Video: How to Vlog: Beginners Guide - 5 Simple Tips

Hey guys, today I'm going to give you 5 tips to help you make better videos and better vlogs on your phone.
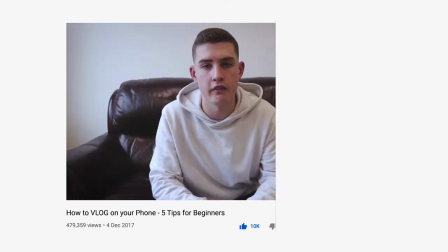I actually made a video just like this over 2 years ago. It's one of my best performing videos on the channel. Amazing comments, loads of likes, you guys seem to love it, so I knew I had to make another one. With all that being said, let's get started.
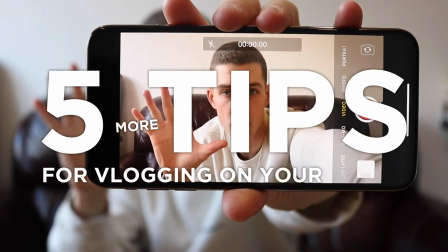Here are my 5 more tips for vlogging on your phone. Tip number 1 is getting yourself a tripod.
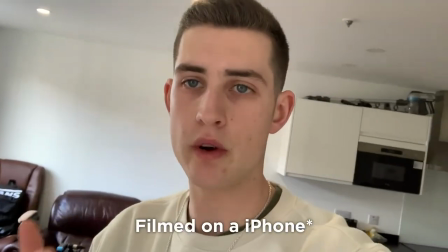So you may be thinking, why would I need a tripod for my phone if I'm out and about and I'm vlogging all the time, I can just use my hands.
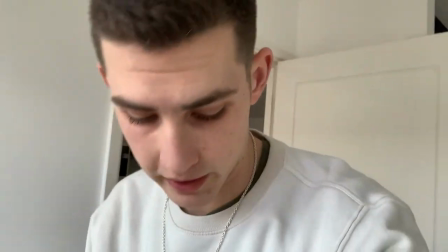What a tripod allows you to do, it's not complicated, but it just allows you to switch the shots up.
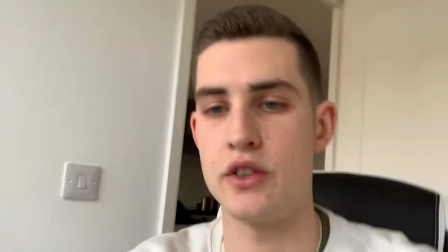So right now I'm holding the tripod and I'm vlogging like this, but if I just give me 1 second and then boom, my hands are free.
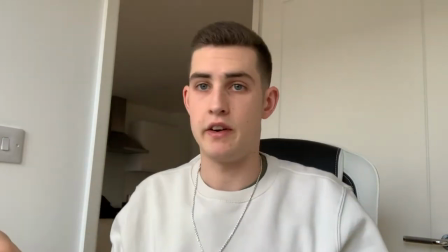If I needed to show you something, if I needed to do something on my laptop, if I needed to get up, go move around, if you wanted to film a bit of a time lapse,
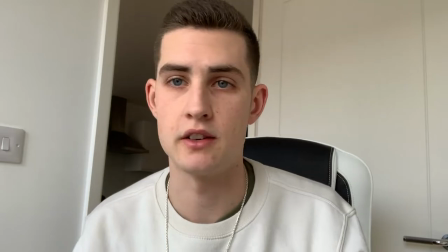whatever you wanted to do, it gives you an extra option if you wanted to put the phone down and do something else. Tip number 2 is using microphones and audio equipment. There's a couple of different options when using microphones for a phone. Here I've got a Video Micro Pro which goes on cameras, but you can actually buy a little adapter that plugs straight into phones. Obviously iPhones don't have an aux cable, but you can buy an adapter for it. So microphones like this can sometimes work with phones, you just need to check what phone and what microphone you've got. But I want to show you another way you can actually improve your audio. If anyone has any headphones or has AirPods or anything you listen to music to or anything that you can take calls on that has a microphone,
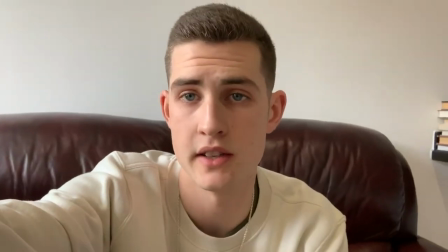these will be a better option than using the phone. So here is just a simple audio test using the iPhone's microphone.
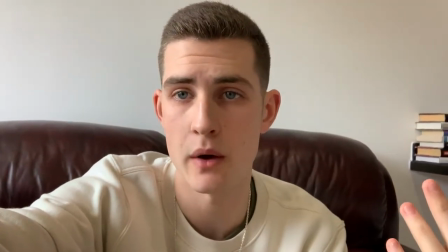It won't be bad at all, this might sound okay. So just get an idea of how this sounds. Just using the audio from the phone.
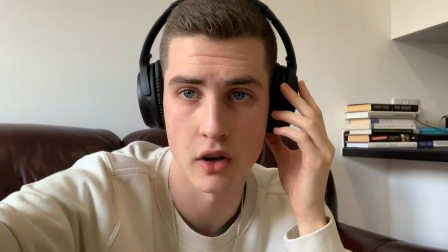And now we're using the microphone on these headphones. These headphones allow me to take calls, so everything you can hear right now is coming through the microphone on here and not on the phone. So if you're using earphones, AirPods, headphones, whatever you're using for a microphone, there won't be a dramatic difference between that and the iPhone's microphone. However, if you're in a crowded place where there's lots of people, lots of noise, lots of traffic, then the iPhone microphone is going to pick most of that up. Whereas if you're using AirPods or headphones, then it's just going to pick up the voice closest to it. Tip number 3 is using very similar in-camera transitions. You don't need any fancy editing. You can do all this when you're out and about vlogging. So here's a quick example.
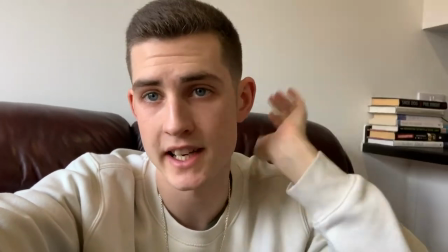I'm going to cover the camera with my hand, and then when I release my hand, I'm going to be a different location, just like magic.
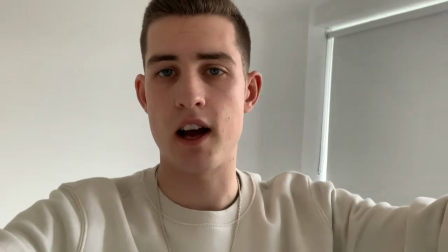So check it out. There we go, easy as that. What I did was cover the camera with my hand, then start recording and release it.
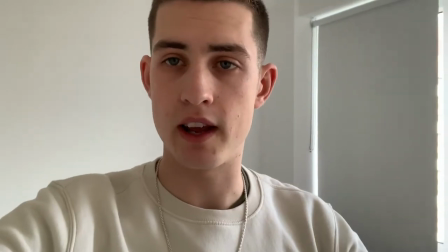And it's just a nice creative way of changing the cuts. Another way of doing it is bringing the phone into your chest so everything goes dark, just like this.
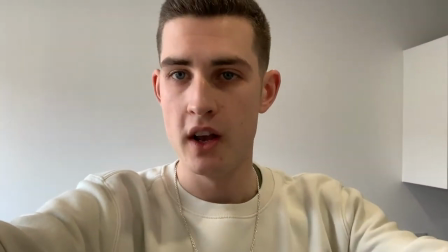And then this clip started with the phone against my chest and I brought it back out. So you can just cut the two clips together and it's just a creative way of moving from cut to cut. Tip number 4 is using overlay and B-roll footage. Now you don't need to be a top level filmmaker to be able to do this. All you need to do is film a clip like I'm doing now, and then for example if I was to talk about my MacBook Pro or if I was to talk about my headphones or my AirPods,
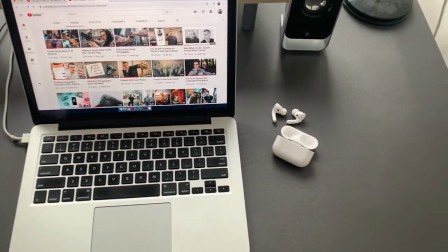as you could see then, we just put some footage over the top. So it just changes the video up a little bit, so we've got some talking head footage now and all of a sudden we've cut to the MacBook Pro, the headphones and AirPods. It just adds a nice flow to your videos. And a quick top tip for this is if you're talking about something in a video like this and then I mention some new shoes that I've just bought, make sure you go and film the new shoes so you can overlay the footage like I'm doing now. Last but not least, tip number 5 for vlogging on your phone is adding lots of cuts.
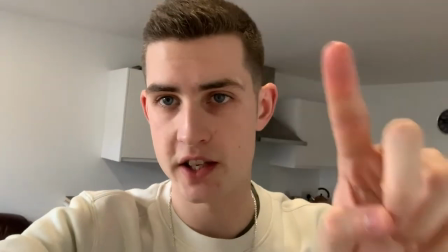If you don't know what I mean by adding lots of cuts, this is what I mean. I'm changing the angles all the time.
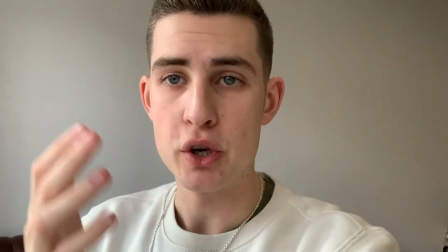I'm moving around, filming in different locations. We're changing the shot quite often. But changing the angles, changing locations does add a little bit of a variety for your videos. As you can see in this video you're watching now, I filmed a lot of it sat on the sofa, just a talking head as you've been watching, but then I've also been filming a couple of iPhone clips.
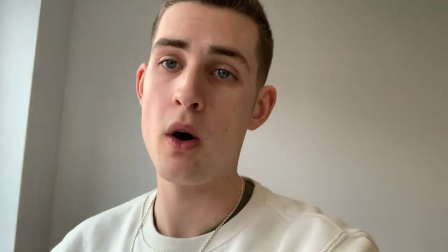It just changes it up a little bit, it keeps the viewer engaged, you're still watching me now. Perhaps if I was sat just in one place, just one long video of me sat in the same place,
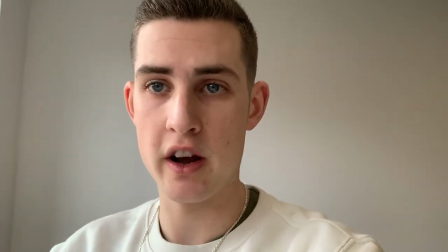talking about the same thing, it might have got a little bit boring, but instead I've changed the location,
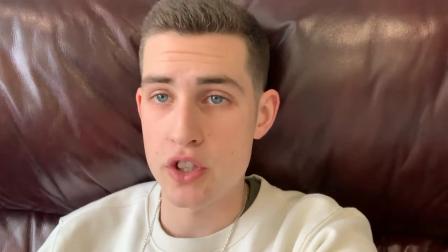I've changed the angle. It's very simple to do, but it's just a very easy tip that you can use to help improve your vlogs. Thanks for watching guys, I hope you enjoyed those 5 tips. And if you've got any suggestions, leave a comment down below, I'll be checking out the comments. Please hit like and of course subscribe to the YouTube channel.